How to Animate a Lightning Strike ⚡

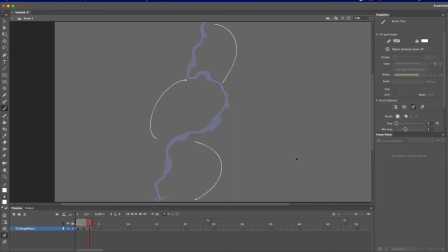(4:07)
So we're flipping the shape of this lightning strike to give it a very nice kind of dramatic sort of effect. So I'm just going to kind of just gently do like a jagged line, just following this trail all the way down.
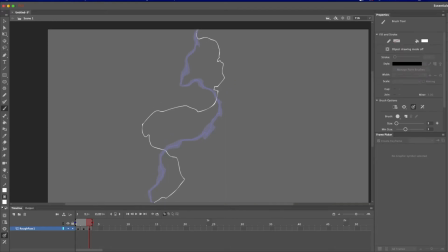(4:25)
Let's get neaten that up a tiny bit. Then same sort of thing, I am just going to kind of alternate the thickness throughout and introduce kind of sharp elbows here and there to give it a dangerous, scary look.
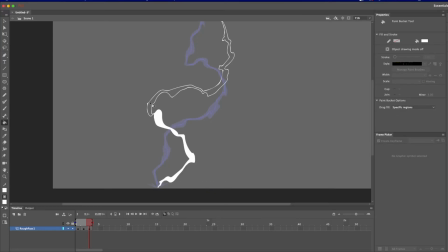(4:40)
And then press K for paint bucket and fill in all these gaps.
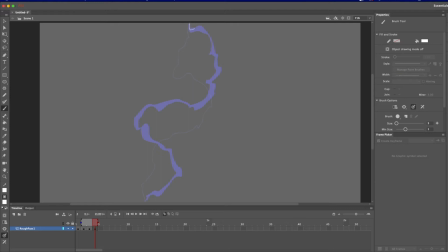(4:45)
And then F6 again for new blank keyframe, and I'm just going to draw a single thin line following this same shape all the way down, just kind of loosely doing that same jagged idea. And for this one, I'm going to add another blank keyframe.
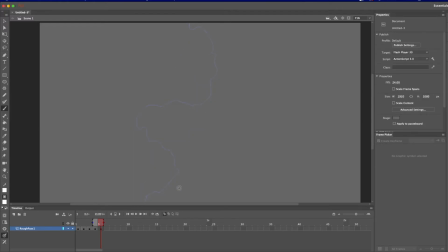(4:59)
It's going to reduce my onion skin range just there. I'm going to zoom in, and I'm going to break up this line.
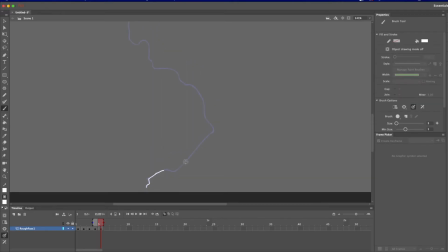(5:05)
So I'm going to follow what I've done before, but I'm just going to break it up into smaller sections.
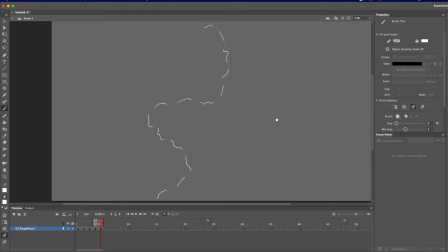(5:14)
Like that, and this is going to act as the energy kind of dissipating after this lightning strike. So this is the first part. I'm going to do another blank keyframe, zoom back in,
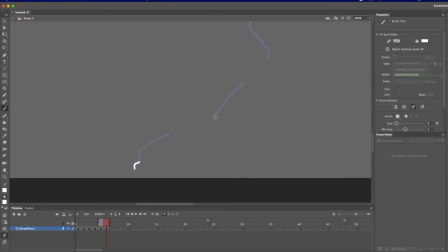(5:24)
and then on each of these sections I've just drawn, I'm just going to do a tiny little section on the end of each one.
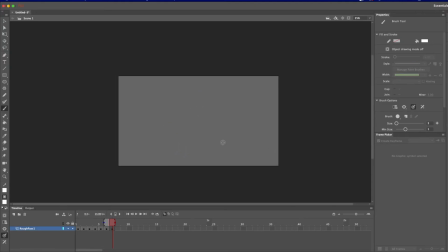(5:34)
And then when we play this back, it's going to look like it's kind of evaporating down this line and kind of just dissipating as it goes. So I'm going to give a bit of a gap at the end of this animation, so I'm going to press F5, which is my shortcut for insert frame.
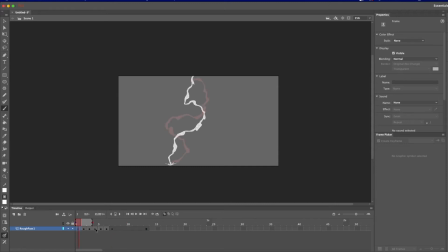(5:51)
So just give that a nice gap. I'm also going to put a gap at the beginning so we have just a bit of a break to get ready for it and anticipation and everything. So I'm going to press F5 to increase the exposure length of this first frame, and I'm just going to add a normal keyframe,
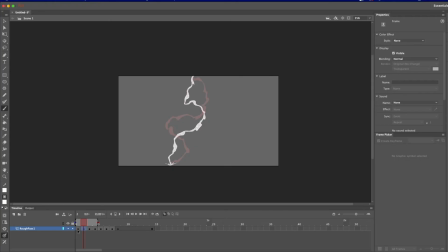(6:05)
so this second frame here, just by pressing this, and then I'm just going to delete that first frame and increase the exposure for that one as well. So if we play this back,
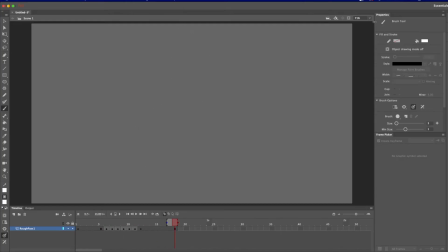so it's looking pretty good, I think. I want to add a couple of things to it though. I'm going to pick a frame just before the lightning strike starts, add a keyframe in,
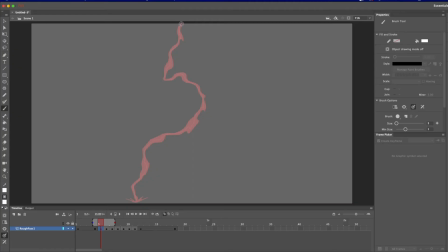(6:32)
just using this little button here, and I'm just going to do the start of this lightning strike. So I'm just going to add a little kind of jaggedy shape just at the start. So I've got my onion skin set head so I can see that is. And I'm also, I don't know if you know this, but lightning does actually kind of conduct the ground before you even see it.
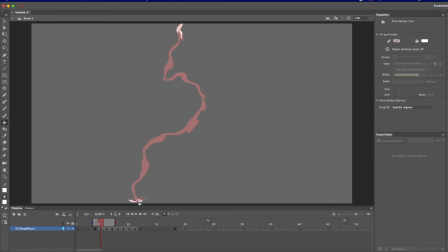(6:49)
So I'm just going to do a little shape on the ground here where it's going to hit as well, just to kind of increase that anticipation slightly. You can kind of increase this as much as you want. And something else I'm also going to do
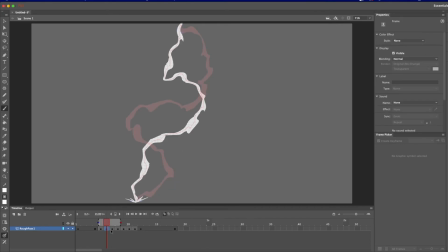(7:08)
is, so this is something you can try out, so it kind of looks fairly sort of convincing at the moment. I am going to increase the exposure of this first thick frame by pressing F5, which is insert frame. I'm going to turn that second frame into a separate drawing, so I'm just going to click this second frame I've got here.
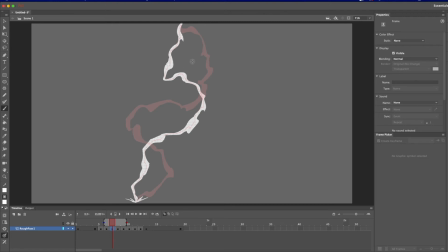(7:28)
Just tap that to turn that into a keyframe so we're not losing the image. And with the stroke work selected, just going to select that frame to make sure you can tell by the dotty appearance. I'm going to change that to black. And I'm going to do the same for the second thick shape.
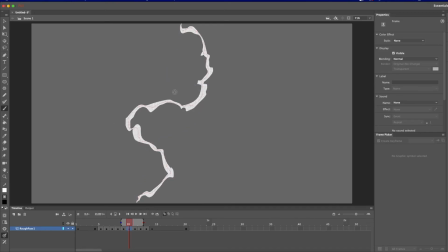(7:44)
Change that, make it a keyframe with the stroke work selected, change that to black. So now when we play this back, you might not be able to see, let me change the frame rate on here so it matches the recording software. See if that works.